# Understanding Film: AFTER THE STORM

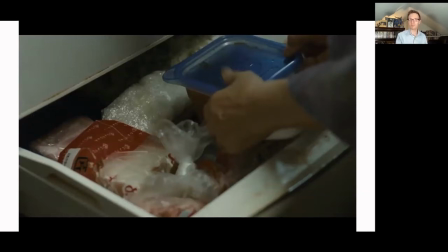1002s
It's like an ongoing game. It's like, this is three months old. Should we be eating this? She's like, oh, don't worry about it. It's fine. But the idea being that, you know, you use what you have the absolute most. And whether it's a small apartment or it's the food that we have and we use it to bring in family, even if the family in this point in time of the film is kind of fractured apart.
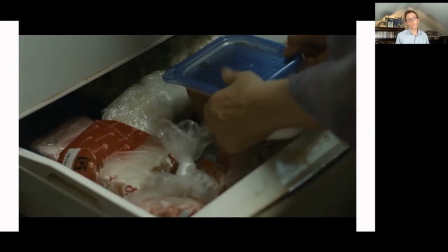1021s
We use it to bind things back together in some ways, like a warm embrace, like a tight hug. These smaller spaces, this compactness is a good thing, depending on how we want to perceive it. As we see here, she's playing at one of these three-month-old dinners,
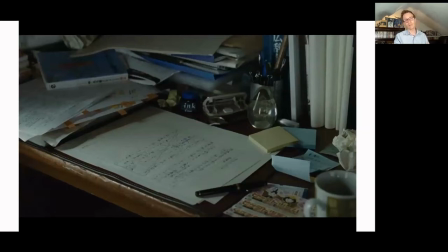1036s
you know, another really tight shot that kind of shows the clutter on his desk, but there is still sort of this order, this numerology he's keeping track of. He has stacked up very carefully his lottery tickets. He has the ink there for his writing, right, his aspiration, even if the papers are a bit of a jumble.
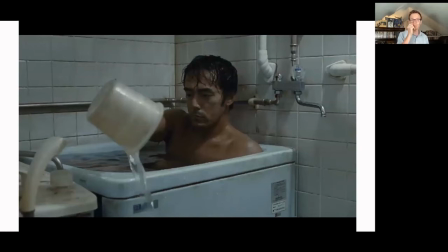1055s
Even sort of whimsical bits like this, right, Sequoia sometimes also uses and in the scene, they're trying to stay the night. We see this very tiny bathtub, which is, you know, fairly normal, but just the way that, you know, because he's such an outsized person physically and also in some ways emotionally in this film,
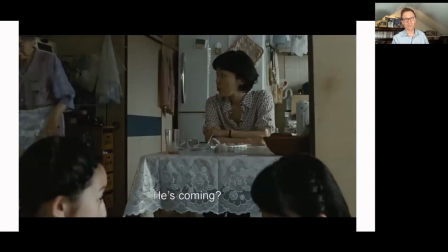1071s
it's a tight fit, it's a tight squeeze. And, you know, the way also that sometimes when you just pivot the camera, you can understand not just the space differently but the family dynamic. In about in the middle of the film we see again the sister she's always right at this table right she likes being at this table we turn the
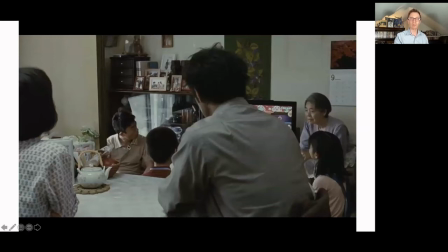1088s
camera around and we're able to see some elements of her family too kind of tucked away in the corner and of course not only do we see her husband and A. Paroshi's sons or her nephew we also get these nice photos here so we kind of
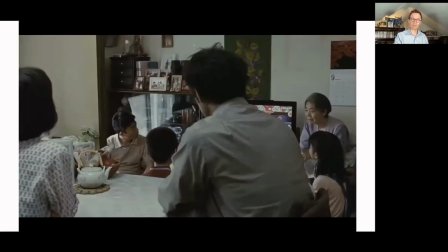1102s
look go from understanding the compactness to sort of expanding out the familial space in this nice shot here.
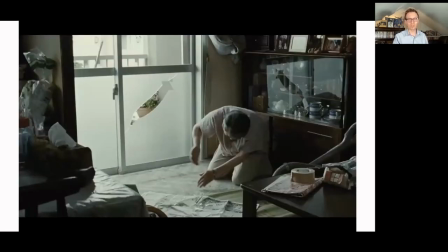1112s
Again, to sort of the sense of sight gags, we also have a point where A. Piroshi, right, it's so tight in the balcony that he shatters the window and this guy comes in to fix it up.
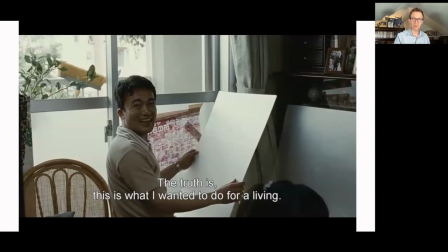1123s
You know, he's happy to do it, right, the happy-go-lucky spirit that are in many of the side characters in creative films.
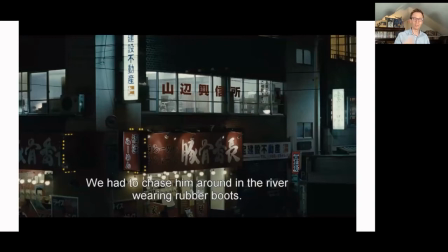1131s
But, and this is just a great shot,
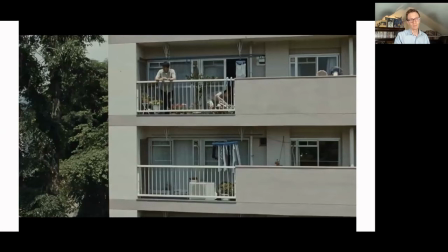1133s
sort of the exterior of the detective office where it works but here's something to sort of think about right so a master at exploring um interior spaces and sort of the particular modern sense of these kind of cinder block apartments as much as the grand
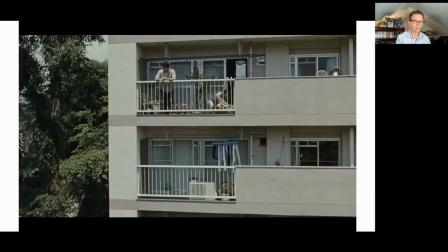1151s
homes like you would have in uh three um our little sister uh where you have this sort of large mansion that's embodying uh the family right in some ways also the spaces for Coriata kind of mimic the dynamics of the family and our little sister,
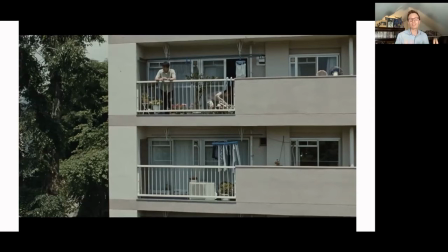1165s
the family is very expansive, very welcoming, lots of energy, lots of dynamism. Here they all feel in their life quite compressed. And so Coriata is very smart in terms of how he uses his understanding of filming space to also match the characters. And yet we have many times where characters get to breathe. They go outside and they're with nature.
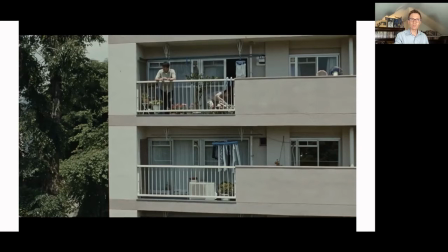1185s
And some of his films kind of really dig into you know maybe there's a forest nearby or often a cemetery is is sort of a bucolic space like in still walking or towards the end of our little sister but here's just this wooded area that's that's sort of intertwined with these numerous apartment
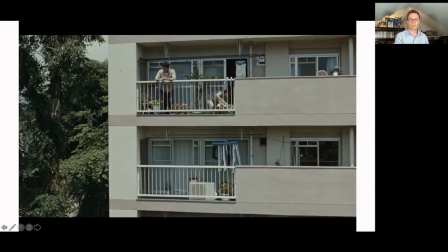1202s
blocks and also right next to it right this shot kind of juxtaposes two-thirds of the shot is the cement building and one-third is the tree
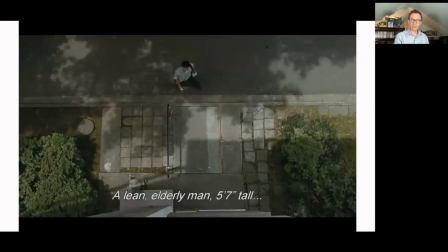1210s
we get this especially in our wide shots the to the extent that we get them almost all these exterior shots, right? So we can't really do wide shots in the apartments because they're very tight in this film. So we do, we want to balance things out. Creator understands the sense of balance. We get wide shots. Here's an aerial one looking down from the balcony.
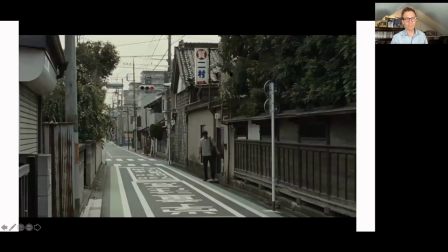1229s
But we, again, we have these shrubs outside. Even in, you know, he loves these kind of back alleyways with the paint on the road. This is a very specific thing I see in almost every creative film, not just the crosswalk. There's always sort of the calligraphy.